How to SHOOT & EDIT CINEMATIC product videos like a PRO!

I used Sony's S&Q 120 frames per second. S&Q only shoots in 1080, but I just upscaled it to 4K. Again, I talk about that in my a6400 video here. No issues there upscaling, and I think it did really, really well. Like I said, you can use probably 60 frames per second, but then you run the risk of having shaky footage. So at 120 frames per second, I was doing everything handheld. I was just slowly doing some pans and some tilts and some top-down twist kind of shots. And I don't know, it turned out well, but I still had to stabilize some of my shots in DaVinci Resolve. And I'll show you guys all of that when we get in the edit here in just a minute. So let's go ahead. I want to show you how I got this done in the edit. So let's go ahead and let's do that.
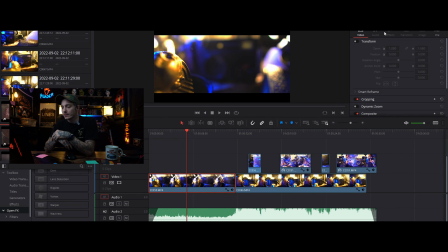13:44 All right guys, so here we are in DaVinci Resolve, and I'm gonna just make this sort of short and sweet and just show you sort of how I put this intro together. So right here is our timeline, and you can just watch as I scrub through it,
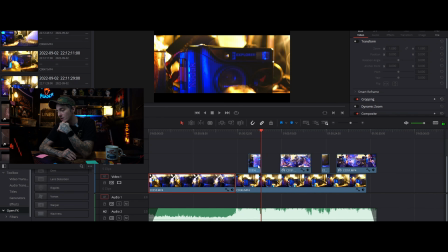14:03 and you can kind of see where on the second video track where I decided to put my cuts, right? So essentially in DaVinci Resolve, you can fade in your clip.
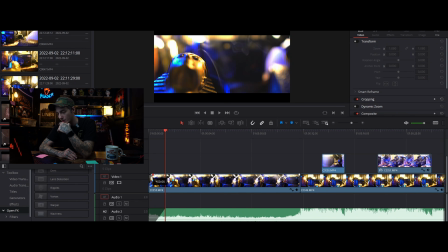14:18 So right here you see this little knob. I can drag this back and forth and just fade in my clip so it fades in from black like that. Same with the music. The music can ramp up, and you can either make it match exactly your clip, which is what I should do,
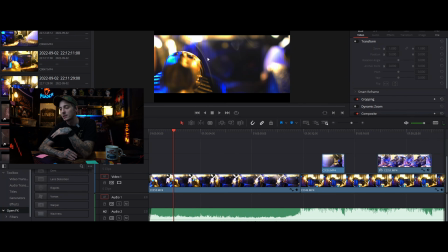14:35 and it just ramps up the clip. So the reason I wanted to start with this clip is because I wanted to start with the camera not in focus, because I didn't want people to see that it's an Explorer camera until the music has this hit right here,
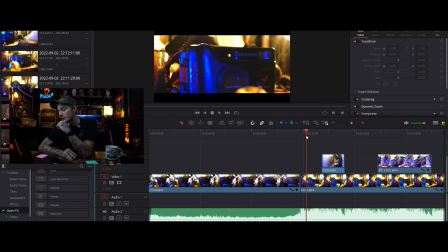14:52 if you see where my cursor is at. And then I wanted people to be like, oh crap, it's an Explorer camera, right? But I wanted people to get the vibe that, okay, this is sort of like a in a tomb or something like that.
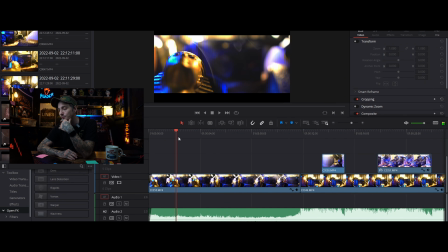15:05 That's why I wanted this pharaoh's head in the foreground. And then it was pretty hilarious because as I was moving the camera, I'd have to waft the smoke with one hand just to make sure the incense smoke was blowing across the scene.
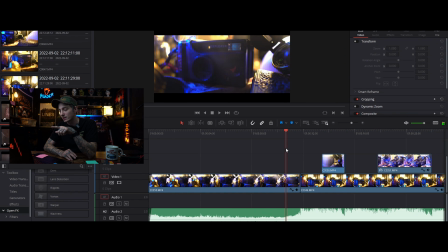15:22 And then I wish I didn't have it as in focus here, because I don't like that you can see the Explorer nameplate. And I could probably do something about that, like cut it sooner, but I really don't want to mess with the music too much, because if I cut this sooner, I'm going to have to mess with the music,
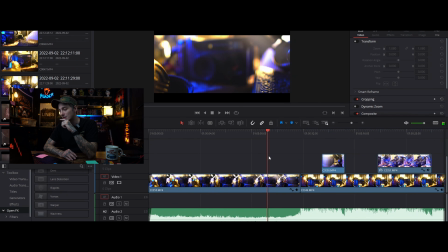15:41 so, because we would have to end it like here. You know what? For all things considered, let's just try it. Let's just try it and see if it still works. Have to make sure the music still has the right vibe though. And then that'll shorten the intro a little bit.
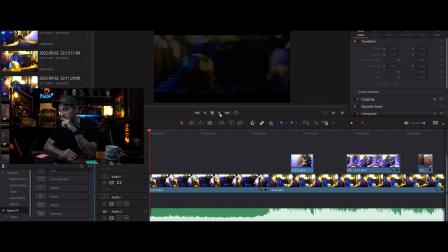15:59 So let's just watch it back.
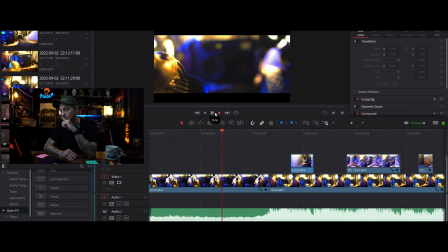Yeah, so that actually is better. I like it how it's even shorter, because something like this where you only have a intro or a little spot that is 28 seconds long,
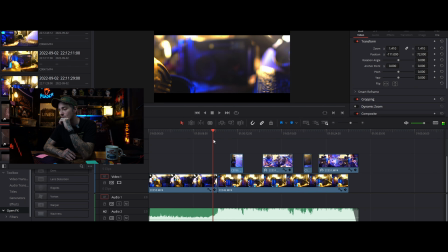16:22 you don't want to spend too long on one shot. So we've got gold in this shot, we got blue shining here on our scene, and again here you got that blue edge lighting, and of course you have all the gold color around, you got smoke.
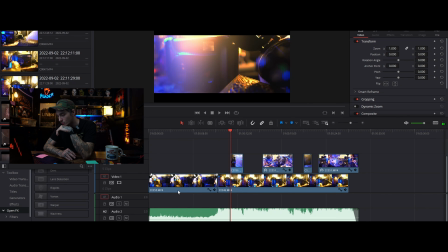16:40 So I wanted to just cut where the music hits. So the easiest way to do that, guys, is you edit by your music.
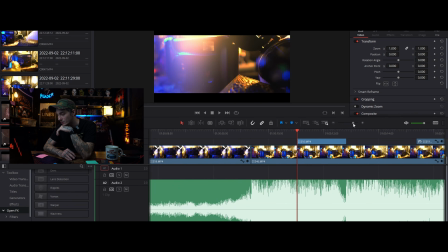16:48 So you can, zoom in here real tight, and you can just sort of see where the music hits.